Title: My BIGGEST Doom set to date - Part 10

hi everyone just a bit of a quick video today I've made my like latest doom set I was a bit quiet with the with with this whole doom film at the moment because I've been working so hard on getting this set ready and I didn't really want to spoil anything for what I'm about to show you even though I'm kind of spoiling things already because I'm showing you what the finished film to look like I guess but nonetheless I'll show you what I've been working on it's taken a long time it's taking me well it's cost me about a hundred pounds to make it so
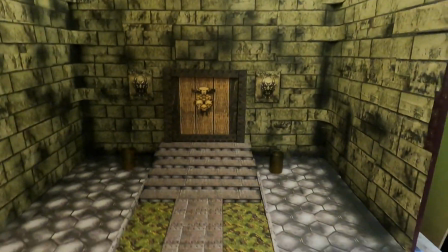without fail here it is yes my biggest doom set to make let's just stand up back a little bit I've
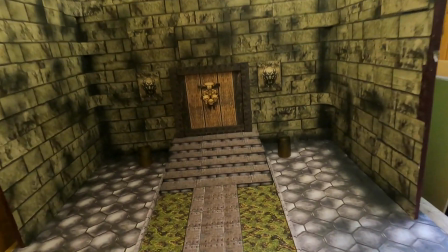used the whole space basically to make this and I wanted to include as much detail as possible because the first level I've started out it's fine you know it's quite a small looking
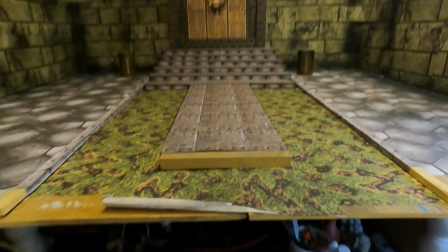room but then I want this to kind of open up to be like a really large room now I'm not sure if I'm going to include demons
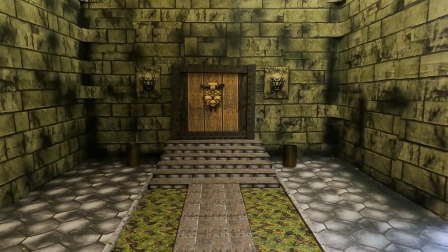in this I think this is going to sort of like just set the scene you'll sort of walk forwards go up the stairs that I've made
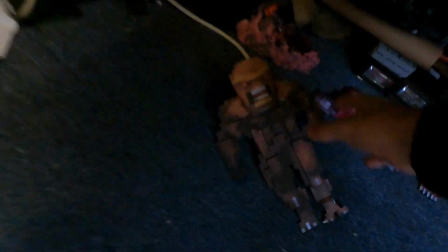and open the door and then maybe maybe maybe we'll have the imp standing there now the imp I've used a little bit of spray paint
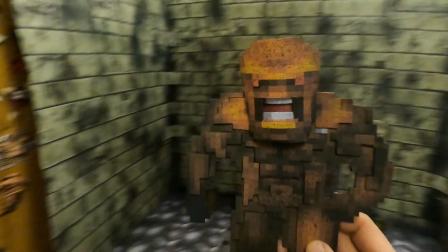on him just give him a bit more depth you see around certain areas just makes it look a little bit more a little bit more sort of organic
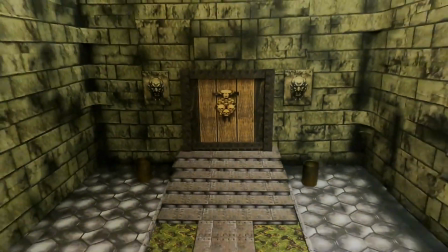looking if that's the word but yeah this I'll take you through the set anyway if that's basically how I've made this um it's a lot of
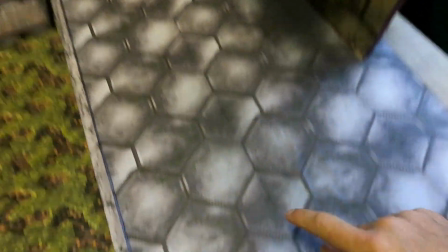basically printing out i've printed out loads and loads of sheets of a4 you can probably see the lines of where there they are but when you stand
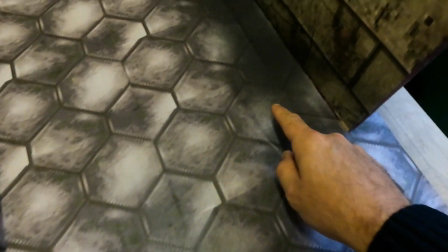away you can't see it so that's going to work in my favor hopefully and i've used a bit of spray paint as well to kind of like soften the uh the
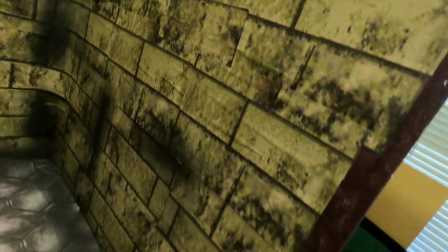lines as where the where the print where where the print stops sort of thing so yeah it's taken a lot so what
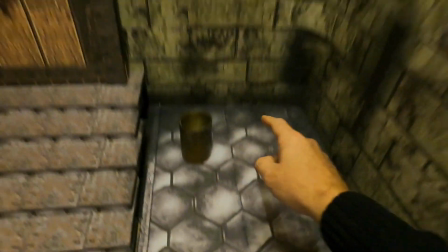you got here like one two three four five six seven eight you know and then all up here as well you can see how many of this it was
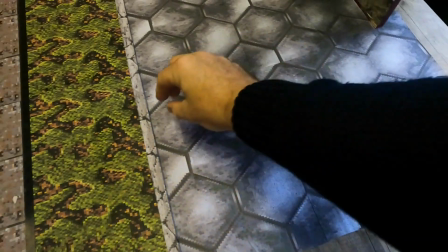so much printing and the problem is as well is when you print this it doesn't you can't print it to the full page it
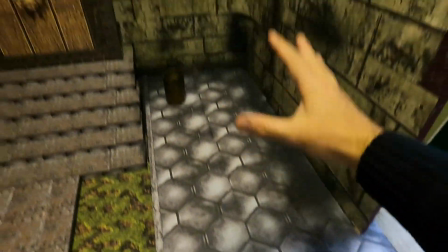has a board around so I had to cut around every single page I'll show you another video of what I mean but you
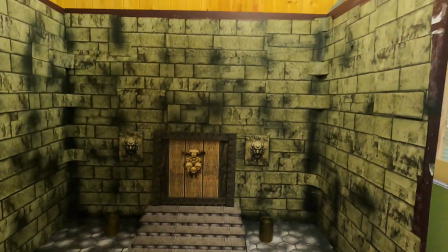probably understand but just cut around every single page so there's so much cutting to do so much sticking to do I've got about a million glue sticks down there I
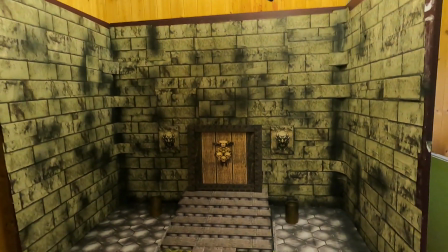don't if you can see them, but I bought like 150 glue sticks. And, oh man, it was a lot of gluing.
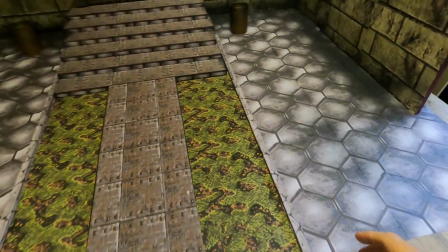And it worked out okay, but basically like, I got some wood here and I wanted like two textures.
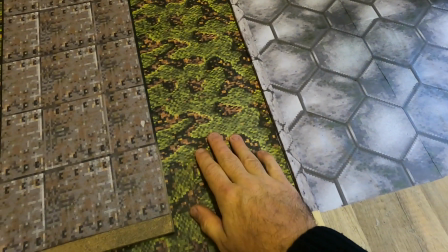I was gonna have like the acid texture, but I prefer this one.
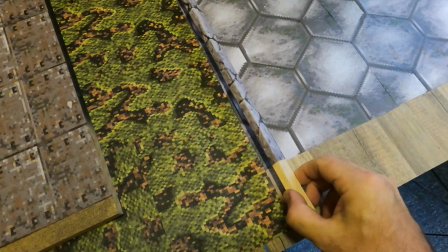And I put, I got these like wooden sticks and just wrapped them around in this like stone texture.
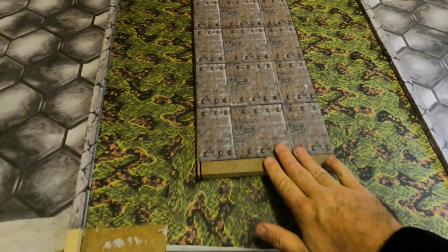Can you see there? And did the same with a bridge as well. this was basically like some wood that I got from B&Q that
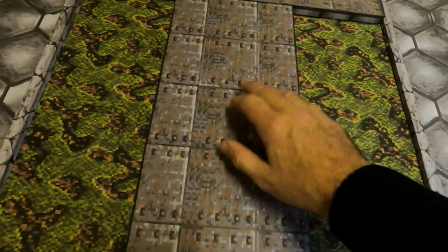I just wrapped in like this metallic texture and also for the stairs as well.
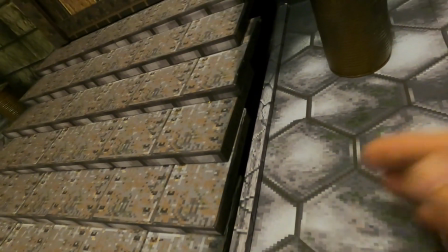Gluing this even with Gorilla Glue was an absolute nightmare to get this to stand up. I've got loads of things underneath it but even then it's quite hard to make it stand up.
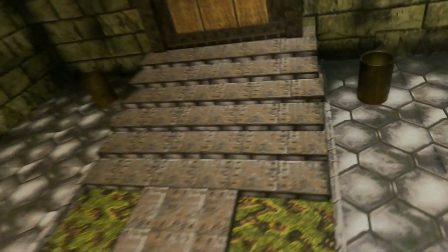It's like playing a game of Jenga and we've got the door here.